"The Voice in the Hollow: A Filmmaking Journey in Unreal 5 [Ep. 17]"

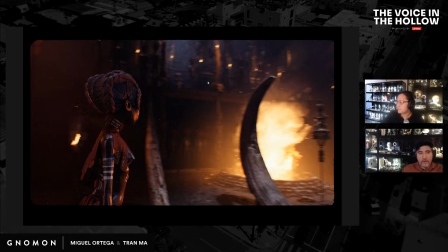One of them kneel down also. Another guy kneel down over here, and maybe some like with their arms crossed or something.
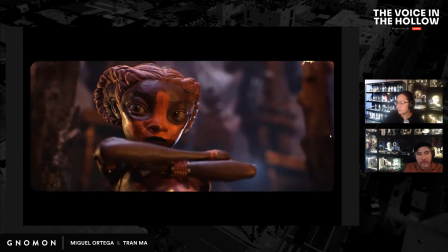I don't want them to look like they're bored though. She's the only one that should have her arms crossed because she doesn't want to be there.
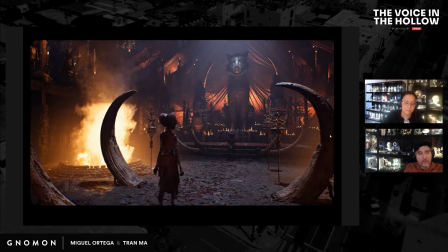So let's play from the beginning.
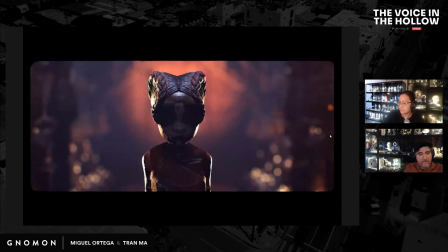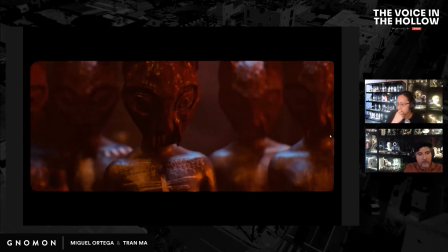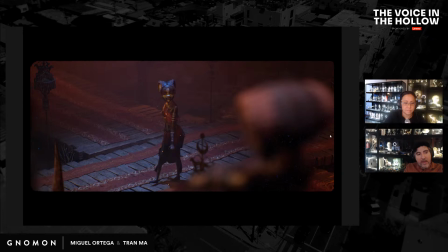So this is a shot where I did put some of the extras back there, some of the crowd, and it looked terrible. I gotta see how to approach that because I placed them across this here,
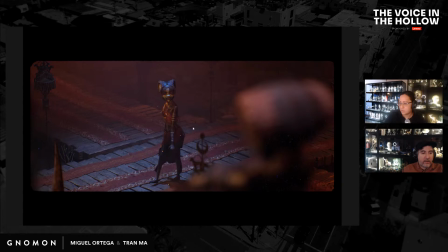parallel to this wood plank, and they just looked really crappy. I might try to put them maybe this way, facing the front.
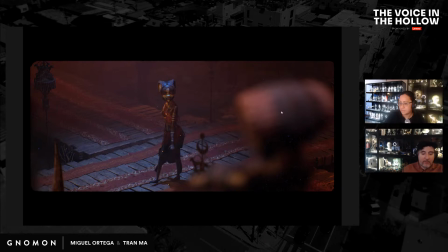But it looked so bad before that what I might end up doing is grabbing some of this decorative stuff from some of the other shots and put them in there.
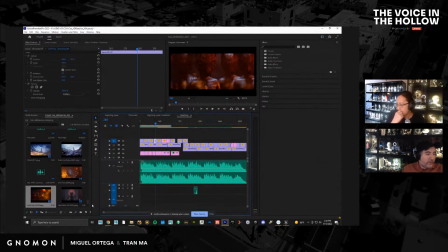I love this shot. It feels very stop motion. Like I'll show you some of the shots that I actually really like, but that didn't make it. 'Cause there's a few. For this sequence alone. I think there's 3/4 is one of them. 3, 4.
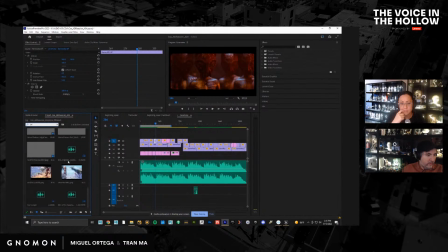Let me see. How would I find this?
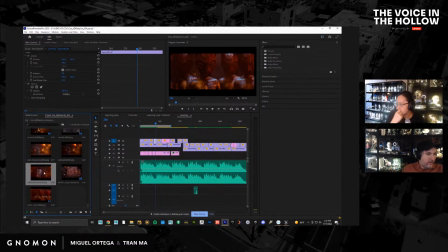This was one. This one I don't like it as much, but it's still interesting to see.
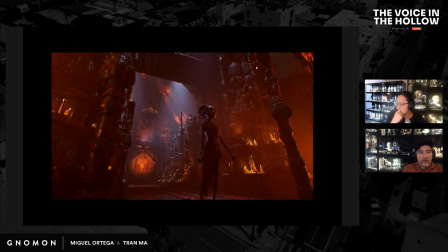You can see there's all this decorative stuff here.
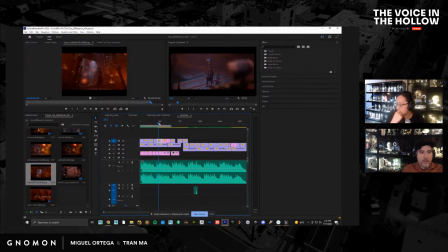There's no reason why we should have this thing here look so boring when we have all that beautiful stuff. So I might just cheat it and shift it into frame here to get all of this nice stuff there, because I love how all that looks.
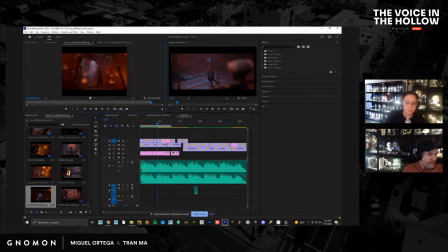So that was a shot I liked, but it didn't make it. Another one, I think I might have gotten rid of it.
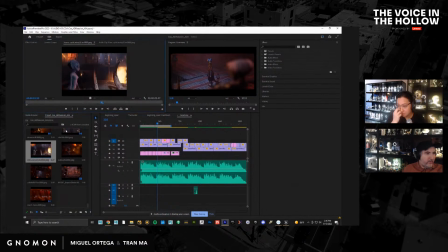Yeah, I might have gotten rid of the other one. Was it this one? This is just a longer show.
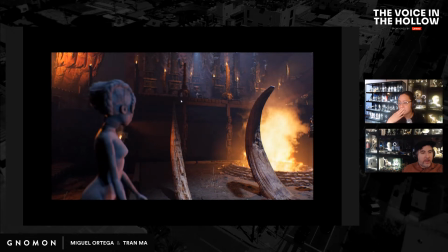Yeah, originally I wanted her to stop and really connect with her here. I might still do something like this.
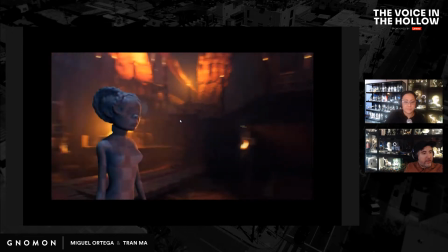This camera angle isn't working great, but I want to make sure that the tension between the two of them is reading clearly.
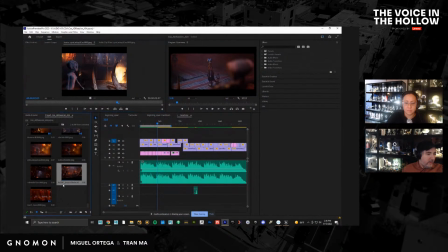That one we already saw, which is this.
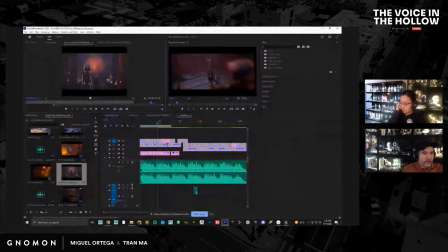Oh, you can see on this one, the clothing just stays behind. It's funny. Actually makes me wonder if... Okay, it's not there. Okay. Shadows in the background for movement.
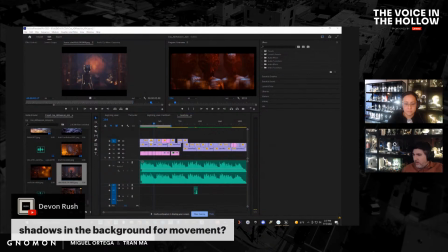What do you mean? So, Devin, shadows in the background for movement. You mean like adding some shadows so you can feel that there's a crowd there?
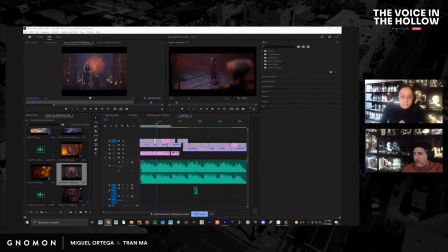Is that what you're asking or saying? That is a good idea, actually. That might work really well, like back lighting them and then having their shapes on the ground. That could work really well, actually. Because I don't want them in the shot. That's kind of the point.
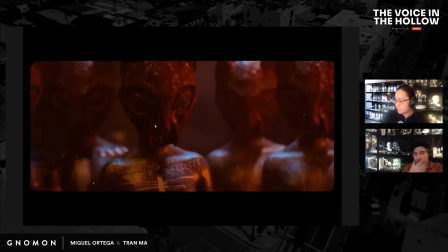They just don't look that great. Like here, I love this. It looks like she's in some satanic ritual, which is great.